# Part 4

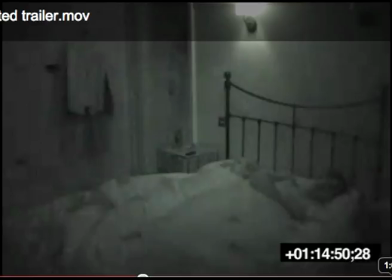The new time frame begins fading in from black from the previous scene. This fade in represents a new time period. This frame consists of a long shot of the couple sleeping in bed. The reason for the long shot is making the rest of the location visible and the mise-en-scène all viewable.
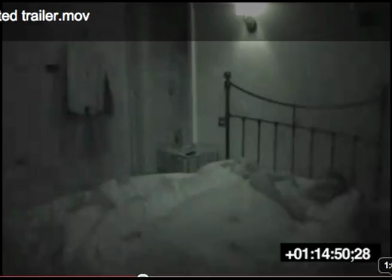By making these visible, it helps concentrate the activity around them. This makes the long shot cause anxiety and fear, because although the reduced visibility causes anxiety conventionally, making all the surroundings viewable to let us know if anything does happen, we're going to have to see
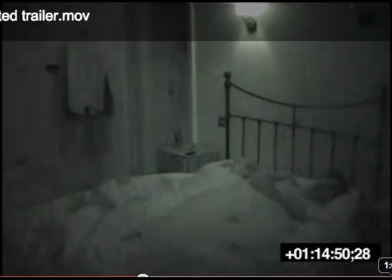it. We then brace ourselves for therefore causing suspense to rise. The stationary handheld camera gives a feeling of helplessness. We can't move away from this position. It's a feeling of despair that we are just going to have to sit back and watch this couple be tormented by the paranormal.
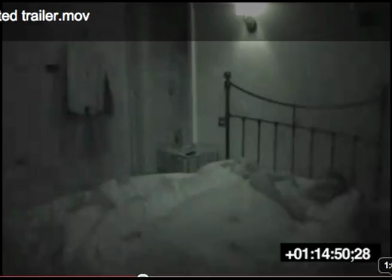The lighting in this shot is dark because it's setting nighttime, connoting the standard mystery and eeriness. However, the
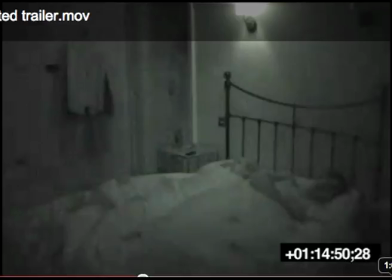night vision setting gives a sense of realism and reality, making us feel part of the mise-en-scène, whether we like it or not. The higher key lighting above the couple suggests Levi Strauss's binary opposition theory, light versus dark. The flashing rec button was provided using Photoshop, setting it to blink in Final Cut Pro,
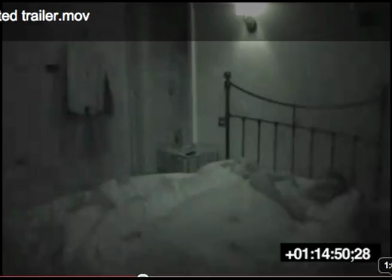along with a timescale along the bottom in the right hand corner. This gives a definite sense of realistic home footage that the genre has to deliver, making it believable and intensifying the fear. Fading to black using a cross dissolve and re-entering fading in from the previous frame,
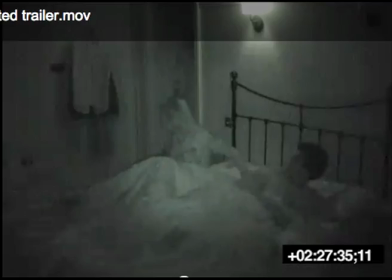this gives a sense of another new time frame, which can also be displayed by the new time sequence in the bottom right. During this frame, I decided to add static sound effects, likewise from the previous. This adds realistic sound effects that unfortunately my camera wasn't able to pick up.
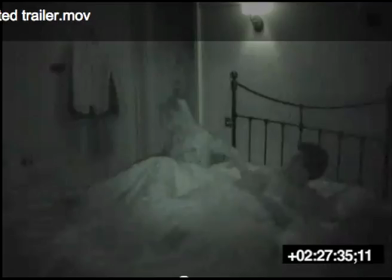I found this to be a useful inclusion to the frame. During the sequence, a loud smashing glass wakes the couple up. This was provided using GarageBand software. This is when Todorov's equilibrium is definitely broken, as there is clear evidence of the disruption.
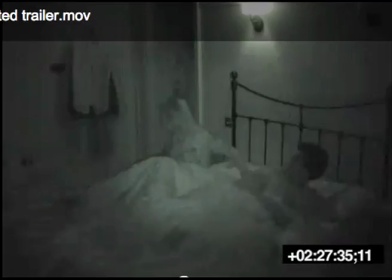This develops Barth's Enigma code, making the audience question to what just broke the glass, mostly because we don't get to see what broke it. This creates a sense of tension and suspense as the fear rises within the audience.
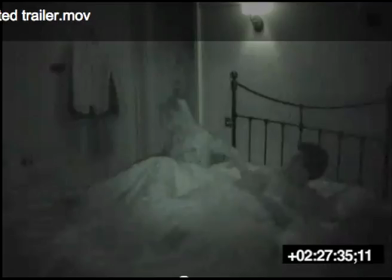It then cuts to black for a split second, and we quickly reopens the frame with a high key lighting of close-up of the female's feet.
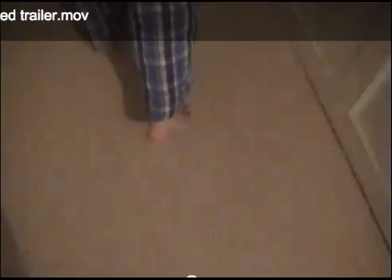This frame connotes the males just picked up the camera off the stand as they go to investigate. This handheld movement develops the disruption as the audience, so they don't have a clear image of the happenings. This raises tension and anxiety.
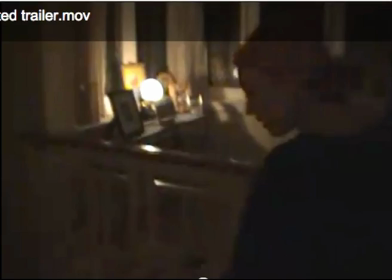The next frame progresses the anxiety further as the amateur camera movement distorts the audience's view on the scene, raising the tension.
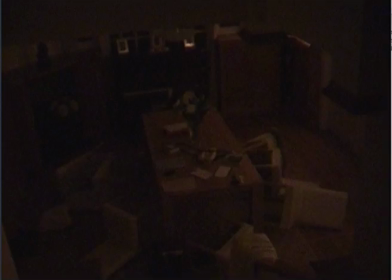The final shot of the scene cuts to a point of view shot of the downstairs being ruined. The distance of the location to the camera evokes a sense of between the subject in matter and the audience, as if they can't get too close.
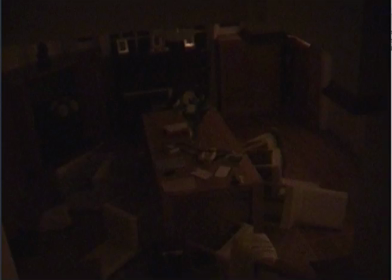This shot is the final part of the disruption of Todorov's equilibrium, and becomes clear there is a real problem. This sense of realism provokes fear within the audience, as it firmly states the genre as a horror.
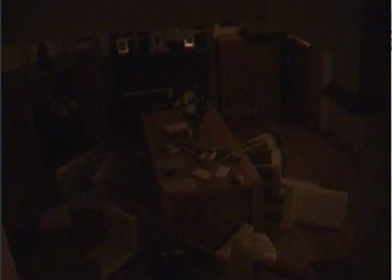The genre of horror has instigated the contested space is being argued over, Schatz, which being between the supernatural versus the natural, Levi Strauss, and right now the only hero that could be suggested is to be the male.
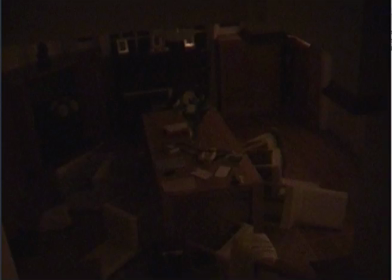However, the couple are the pawns in the situation right now, stuck in the institutionalized state. Romantics suggest that the male is the hero, taking upon himself the problems of the state, e.g. the male trying to catch the spirit and the ghost.